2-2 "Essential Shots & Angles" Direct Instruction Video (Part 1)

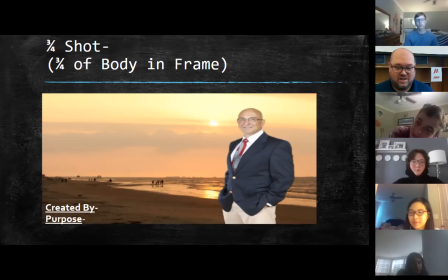[24:41]
Like, I mean, actually looking, what is it supposed to be? The sun. It's supposed to be the sun, which means his back would be lit and his front would be in shadow. But if you look at his face, you can tell very clearly from the shine on the brow of his face to the bridge of his nose to the apples of his cheeks, and his chin,
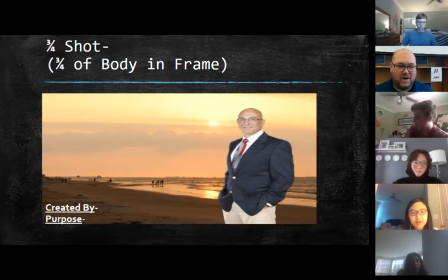[25:01]
that he is being front lit as well. And the only way to gain that much front light would be to be in into a room. So this guy is pretty clearly going to be in that this is a green screen, or at least a photoshopped image.
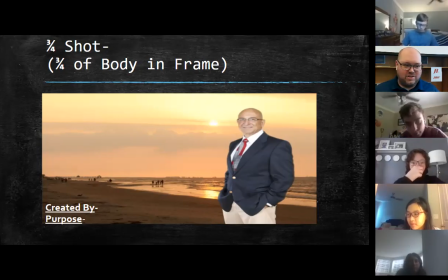[25:18]
He's not really standing on the beach. Okay. Now, if he had hair and we saw it flowing in the wind, probably going to be helpful in helping us out there. Okay. So now, again, we're going to move a little bit closer.
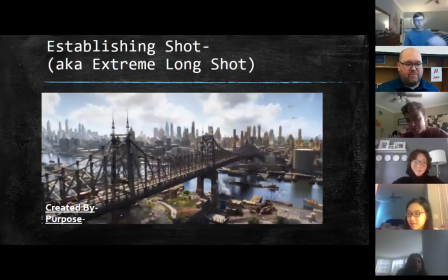[25:35]
So here we go. Extreme long shot, basic understanding of the setting, long shot.
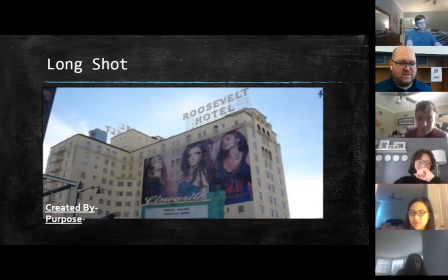[25:40]
Now we have a full understanding of the setting, of date and time. Okay.
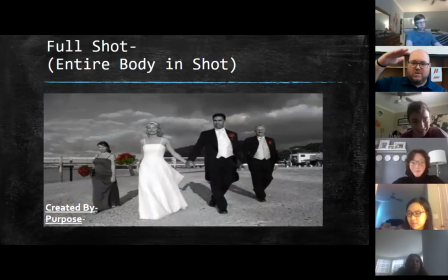[25:45]
Full shot, we get to see the whole subject, who the main characters are in this.
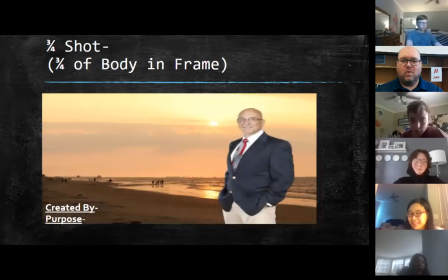[25:50]
Okay. 3/4 shot, we're gaining more information. We're getting more specific details in our image. Now we're going to move even closer. Okay. And the next shot is called the medium shot.
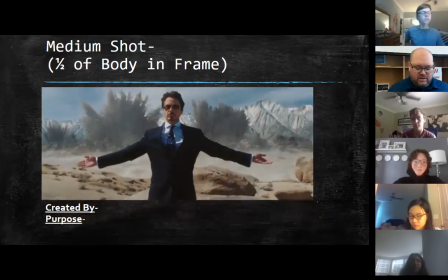[26:04]
Okay. It's called the medium shot. All right. In the medium shot, where is our cutoff at? We're going to show, this is created by bullet number 1, Maeve.
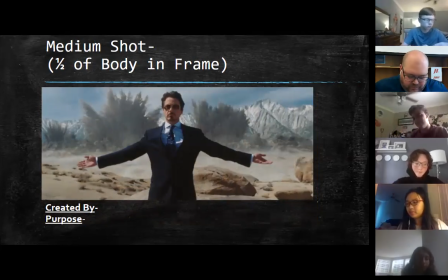[26:20]
How do we create this? Cut him off at the hips and up. We're not into the human yet, but how do we create this just in general? Because it doesn't have to be a human yet. How do we show a medium shot? Show half of the subject.
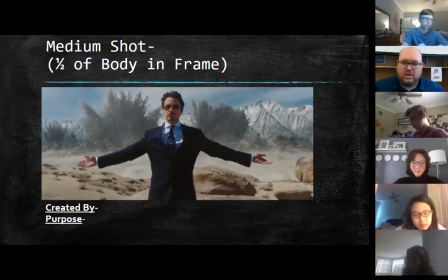[26:38]
Good, the top half of the subject. So our first bullet is the top half of the subject. Shows the top half of the subject. Okay? And our second bullet for that is, if it's human, where's the middle of the human going to be?
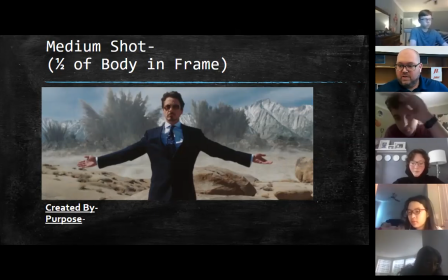[26:55]
Where's the middle of a human? The waist. The waist, good. So that means so we're going to put for bullet number 2, if human, and we'll put a little dash, that means from the waist up. Okay, from the waist up. So this is from, obviously, the first Iron Man movie.
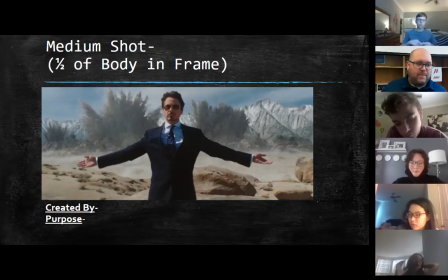[27:15]
And you can see the top half of Robert Downey Jr. here. Okay. Again, because it's closer, we're getting more detail, more information in our image. Okay. Now, the medium shot, its purpose is, again,
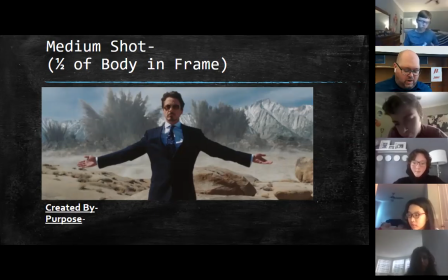[27:32]
to identify the main character, but we also are now starting to get a basic, because we're close enough, we're starting to get a basic understanding of emotion, a basic understanding of emotion.
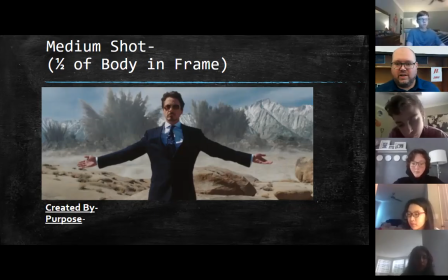[27:47]
We're close enough now that we can see his facial features really clearly, so we're getting a basic understanding of his emotion in this shot. Okay?
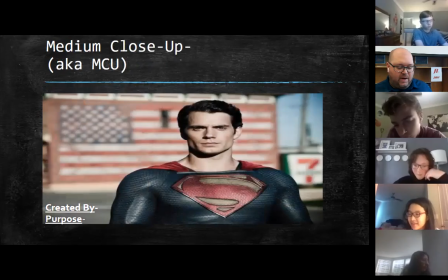[28:00]
Now, again, moving closer. So if the last one was a medium shot, this next one is a medium close-up. Okay? Medium close-up.
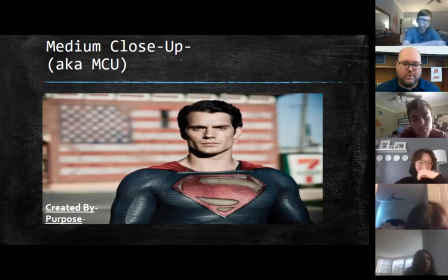[28:13]
In the medium shot, our first bullet was that we show the top half of our subject. But in a medium close, we're going to show the top 1/4.
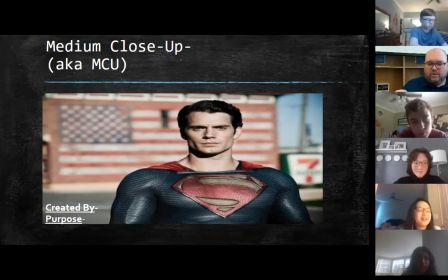[28:26]
So in your first bullet, for created by, we're going to put created by shows the top quarter of our subject. Shows the top quarter of our subject.
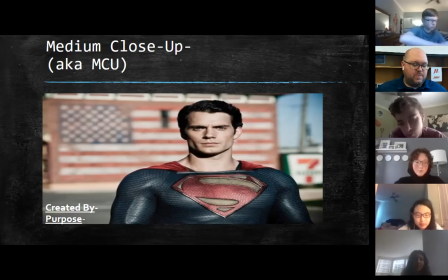[28:41]
And our subject in this movie, or in this particular clip, is obviously Superman. Okay?